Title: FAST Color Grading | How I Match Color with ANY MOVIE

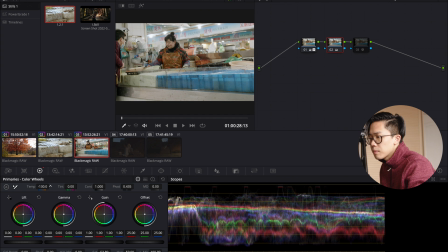(12:34)
If I think this is a little bit too blue, I can bring back the temperature a little bit, but not too much. Just split the difference a little bit. And then we can put the glow back.
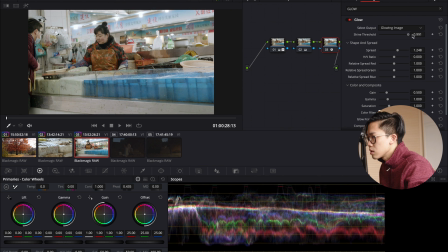(12:49)
Again, you don't have to, you need to discern when to use. You don't want to overuse it. It just doesn't make any sense. So let's just give it a little bit. And let's just bring back the midpoints a little bit more to give it a little bit more contrasty look.
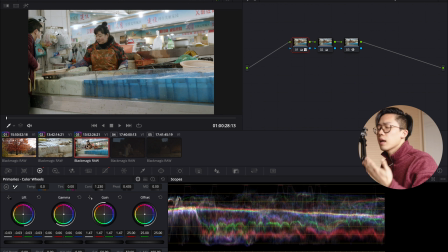(13:09)
Okay, and this is pretty matched. And one really important thing that's always helpful to do, say that we're working with this.
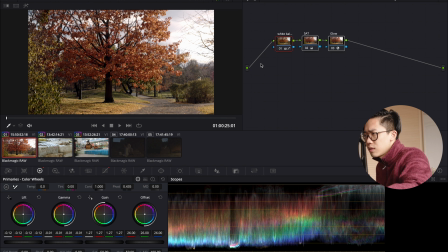(13:20)
Say that we're just working with these 3 nodes and you forgot how to do it.
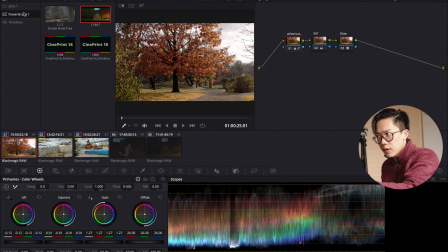(13:25)
So what you can do is that you can actually go to power grade and you can grab still here, and you'll realize that DaVinci will create a power grade for you. And let's say that I want this grade,
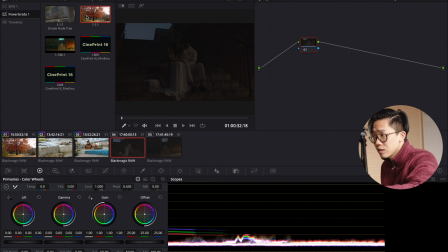(13:42)
not necessarily the color, but I just want the node tree itself. You can just go to the power grade, and it doesn't matter which project you jump on because it's in power grade rather than stills. It allows you to
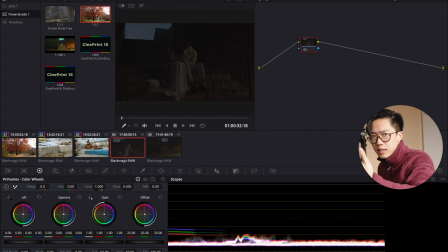(13:57)
still use this power grade that you have put down. So what you can do is simply drag and drop this power grade, and there you have a node tree.
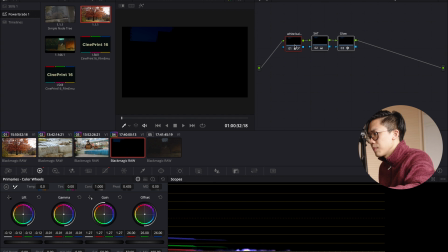(14:08)
Now you can of course reset all the nodes
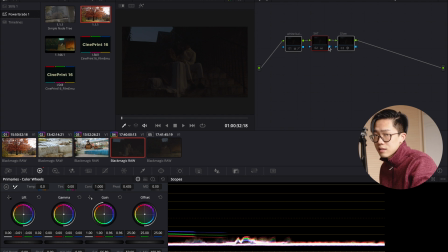(14:13)
to not use the color itself, but you definitely have a working node tree right away. Lastly, I want to show you how I work with super low light image.
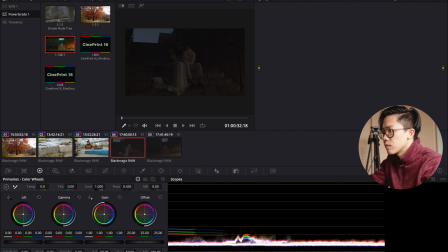(14:28)
If we look closely into it, you'll realize that it has a ton of noise. Let me just show you here. If I crank up the,
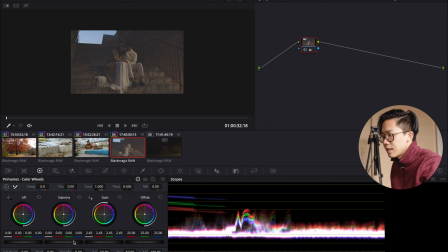(14:43)
let's just drag the highlights up, and then drag the midpoint up, and then lower the,
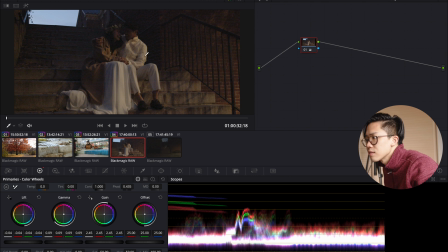(14:51)
lower this, and then let's just make it fit. You realize that we have introduced a ton of noise, and this really isn't, and you, of course, we can, if you have the DaVinci Resolve Studio version, you can always go to denoiser.
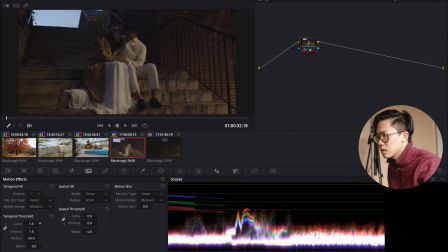(15:11)
You can try to denoise this, and then now we have a better image to work with.
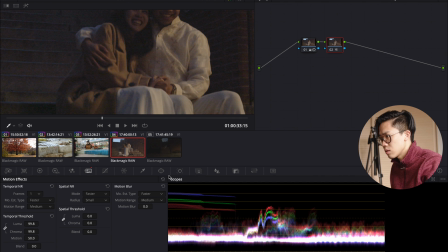(15:18)
Some of the things I like to do, one is to be able to use the denoisers, but another thing that I sometimes like to do is to figure out how to actually use a noise. What we don't want is chroma noises. Luma noises is actually cinematic.
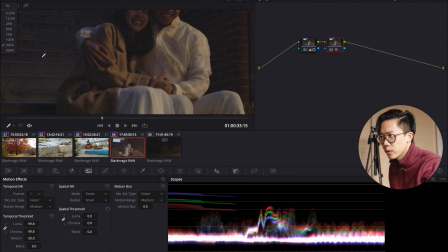(15:39)
And because the chroma noises is what creates these weird tiny little red blocks
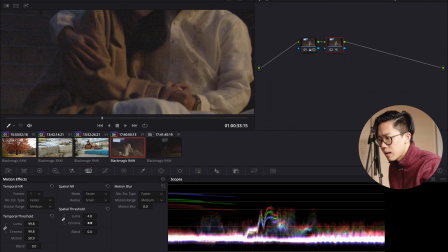(15:47)
that look super weird. And so I can just show you right here. If I get rid of a little bit more chroma noises, you will realize that it's less blocky,
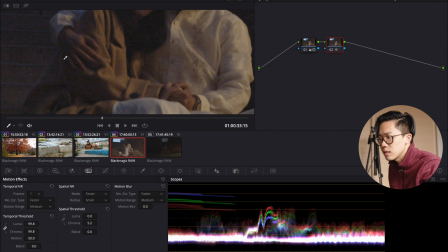(16:02)
and you wouldn't have, you see, when I remove the chroma here, you realize there's a lot more red and all these tiny little things. But if I try to get rid, and you can see in the graph as well,
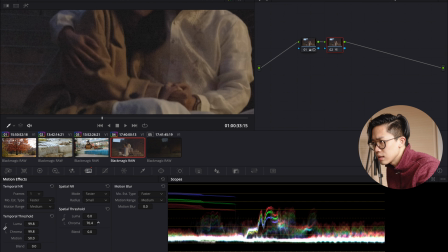(16:18)
if I try to get rid of the chroma noises, now we just have a little bit of noise,
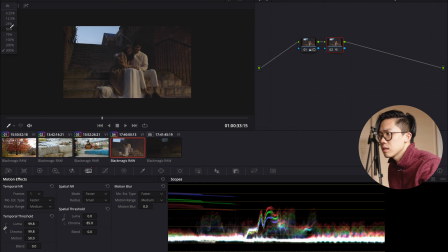(16:23)
which is pleasing to the eye. It's not as jarring if we make it fit.
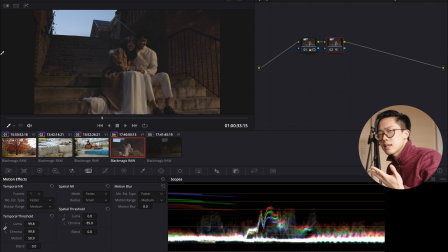(16:30)
You'll realize that, oh, like it makes sense. You wouldn't be, it wouldn't look off. And so that's the one thing that I like to do.